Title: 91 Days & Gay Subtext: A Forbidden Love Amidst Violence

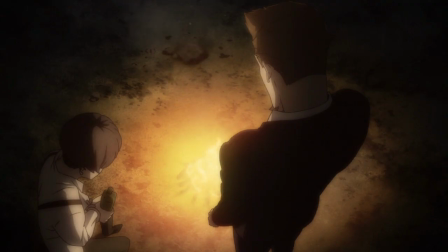16:23 So on the inside, he isn't actually feeling this way, but it's sort of his persona, or the mask he puts on,
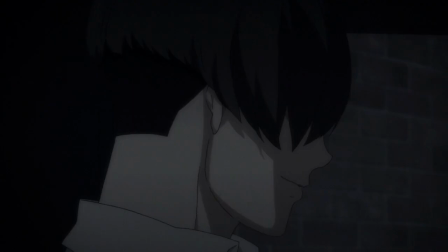16:28 that he's very much pleased with himself and happy that his plan has gone through perfectly like this.
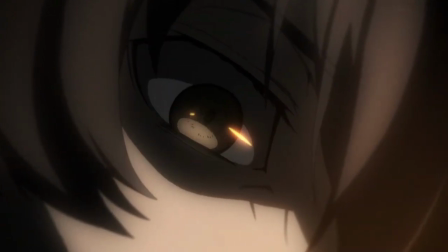16:34 The tension is super extreme in this scene through the cutting between their faces.
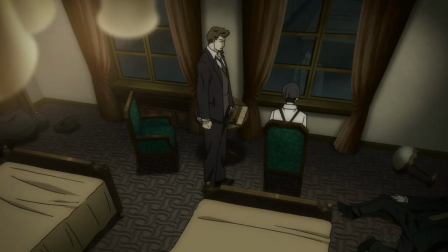16:39 Like, we don't see them directly looking at each other.
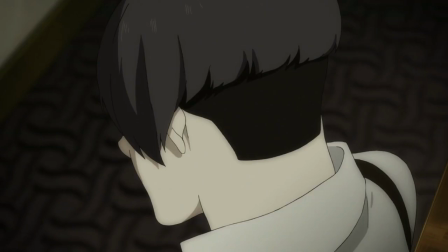16:41 It's a cut from Nero straight to Angelo's face, where he then turns to smirk at Nero, and we don't even see Nero's reaction to the smirk.
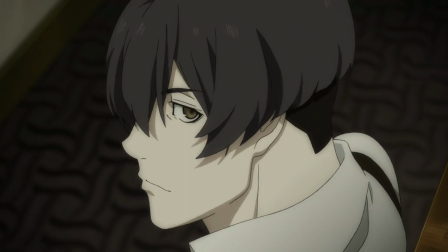16:50 It's literally just like Angelo just smirks, and that entire scene just brings ups up the tension to the viewer.
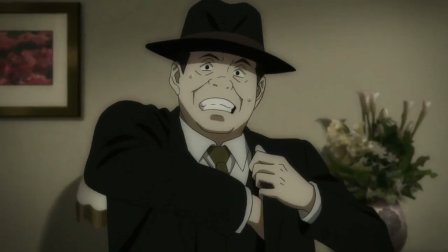16:57 It's like, oh, we're having this encounter. Nero off screen literally like knocks out the bodyguards, and Angelo's reaction isn't even to say anything.
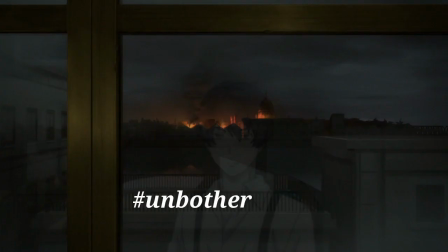17:06 He's literally just staring out the window, ignoring what Nero did when he knocked out everyone,
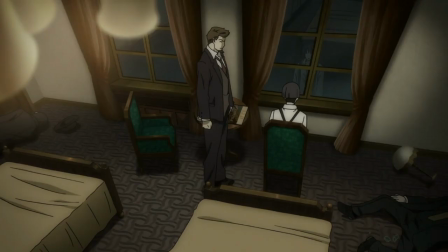17:11 and it's like this deep ass silence, which produces extreme tension for the audience member,
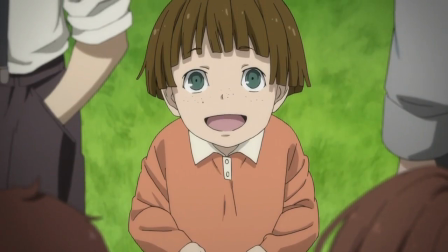17:16 which is why I felt like there is a clear
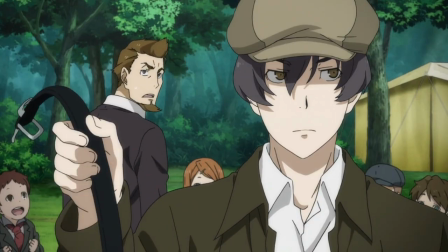17:20 inherent specific tension developing between them that is very obvious and subtextually queer.
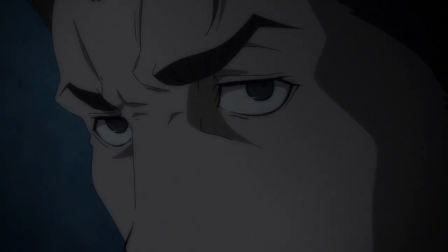17:25 Continuing on, in the next scene afterwards, where Nero literally holds a gun at Angelo's head,
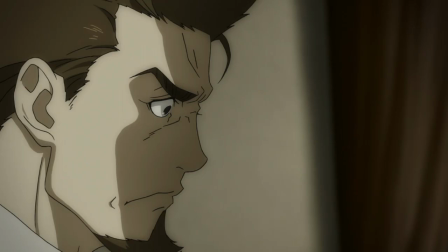17:32 is another long, prolonged scene where they're staring into each other's eyes.
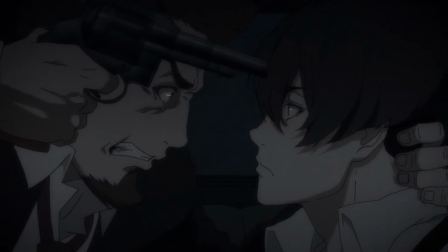17:36 And yes, there's like a gun at Angelo's head, but the fact that there's the heavy breathing that's going on Nero's case,
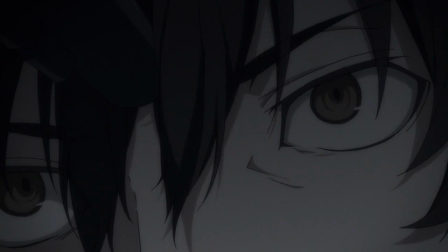17:42 he's just like gasping for air, and he's also holding the back of Angelo's neck.
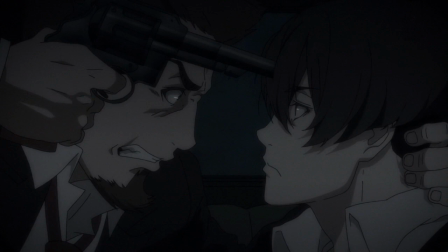17:47 Is this necessary? No. But does Nero do it anyway? Yes, it is unnecessary because Angelo isn't even trying to move his face away.
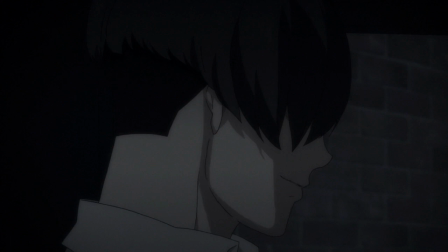17:56 He literally like goads Nero into wanting to shoot him. Like, Angelo isn't trying to run away at all.
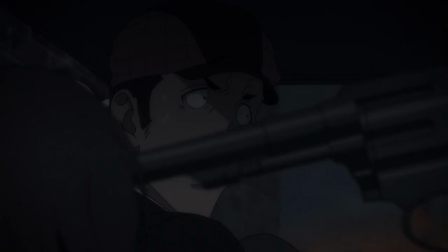18:01 He basically says like, do it. Like, he's pointing the gun straight at his forehead. So holding Angelo's neck is totally pointless.
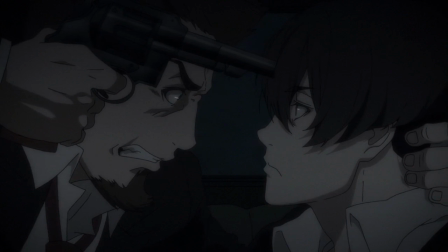18:07 He doesn't have to hold his neck.
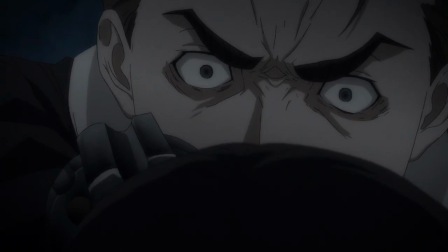18:09 Holding the back of someone's neck is a sexually loaded action in terms of a lot of times when a couple is kissing,
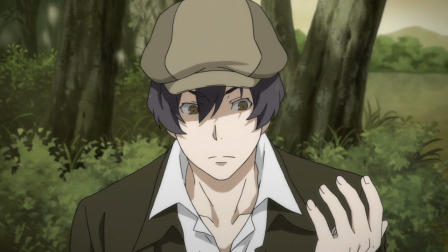18:16 you usually wrap your hands around the back of her neck. That's a common trope in so many romance film.
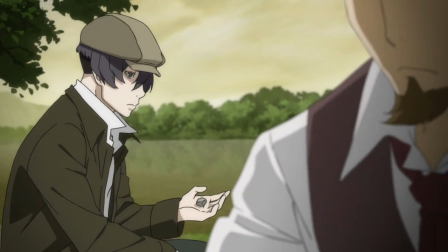18:22 You loop your arms around the back of someone's neck and kiss them, right? It's like the classic kissing silhouette.
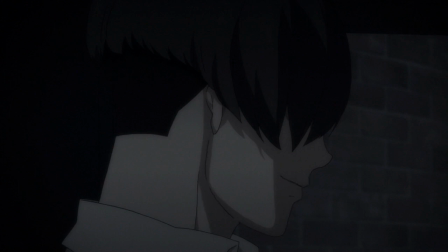18:28 But in this case, it's like, obviously there's violent undertones in the fact that he's holding a gun to his head, but still there's a sexual element and
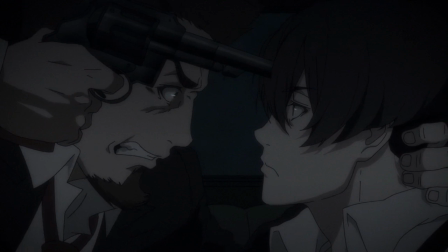18:36 subtext in terms of how he is like holding the back of Angelo's neck that he doesn't really need to hold at all,
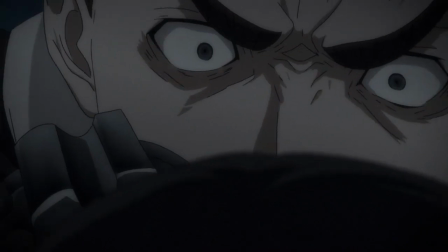18:44 but he's still doing it anyways, and he's very close to Angelo's face. Even if it is an angry scene in which like Nero's super pissed off,
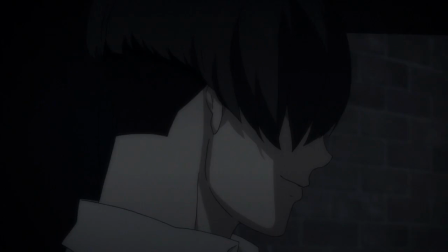18:52 he is still holding the back of Angelo's neck, which can be seen as subtextually sexual.
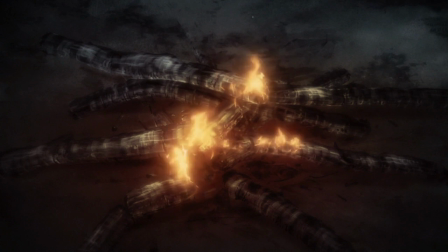18:58 And also, at a later time, in episode 12, Nero is awake at night,
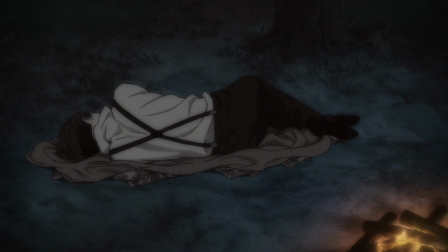19:04 and he watches Angelo's vulnerable back as he sleeps.
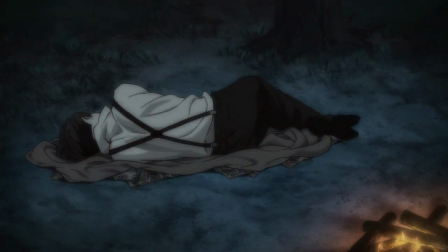19:08 Angelo is expressing his humanity, his vulnerability, and slippage of composure,
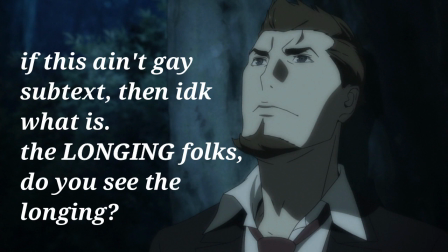19:14 because all we get is a silent shot of Angelo's showing his back to Nero,
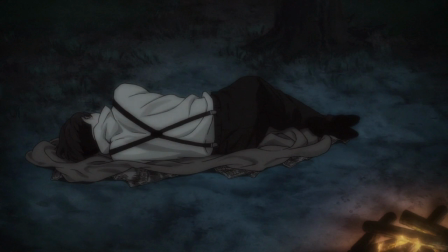19:20 which is basically being very vulnerable to Nero, and we're seeing it from Nero's perspective,
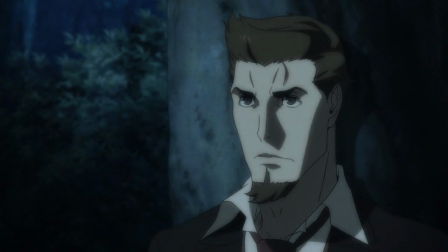19:26 because the next shot is a shot of Nero looking at Angelo, and he then looks up at the moon.
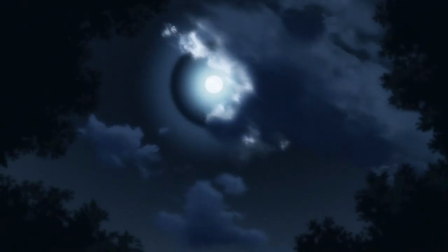19:32 So Nero is literally just like staring at Angelo while he's asleep. Also, the fact that he looks up at the moon afterwards and he's very like not saying anything, it gives it all romantic undertones.
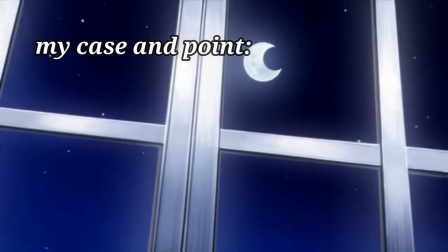19:43 Staring at the stars or staring at the moon is inherently romantic,
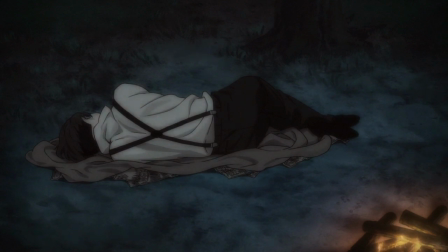19:47 and the fact that he was looking at Angelo while he was sleeping, and Angelo was in a very vulnerable state, and Angelo basically allowed that.
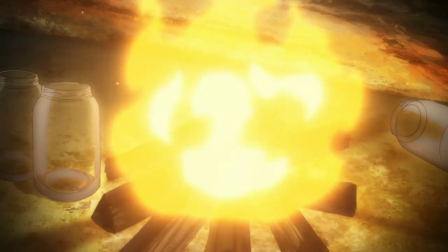19:54 Angelo isn't staying up awake for once. He's like literally asleep after he is broken down in front of Nero.
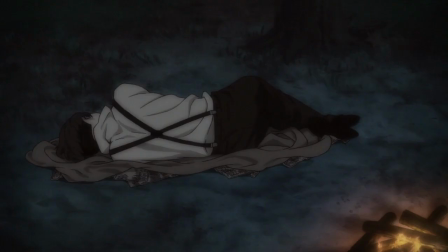20:00 He started crying. He's probably dead ass tired, so it makes sense that he's like sleeping at this time.
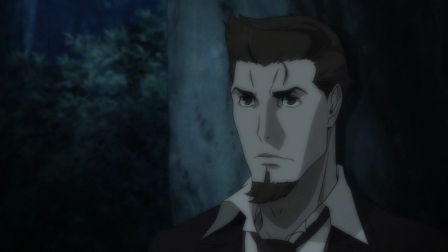20:06 But Nero is the one who's keeping watch. He's the one who is staying awake, and he literally is just showing clear affection to Angelo in that he
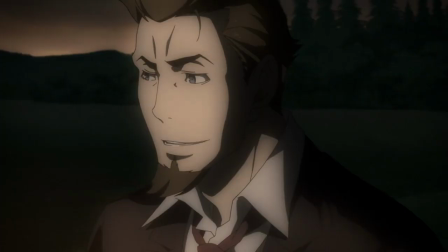20:15 is thinking about what Angelo has revealed to him and staring at the moon as he does it.
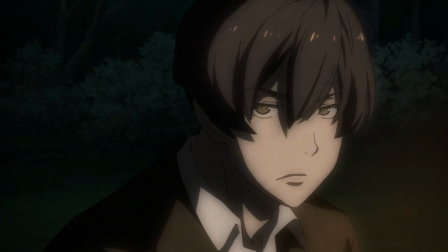20:19 These are moments where Nero and Angelo share a lot of prolonged stares,
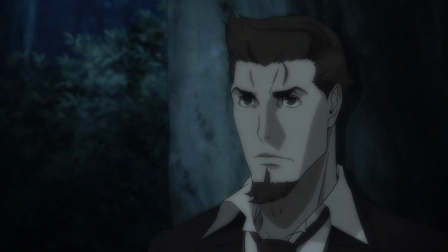20:23 or the last case where it's Nero staring for a long period at Angelo, who does not know he's staring at him.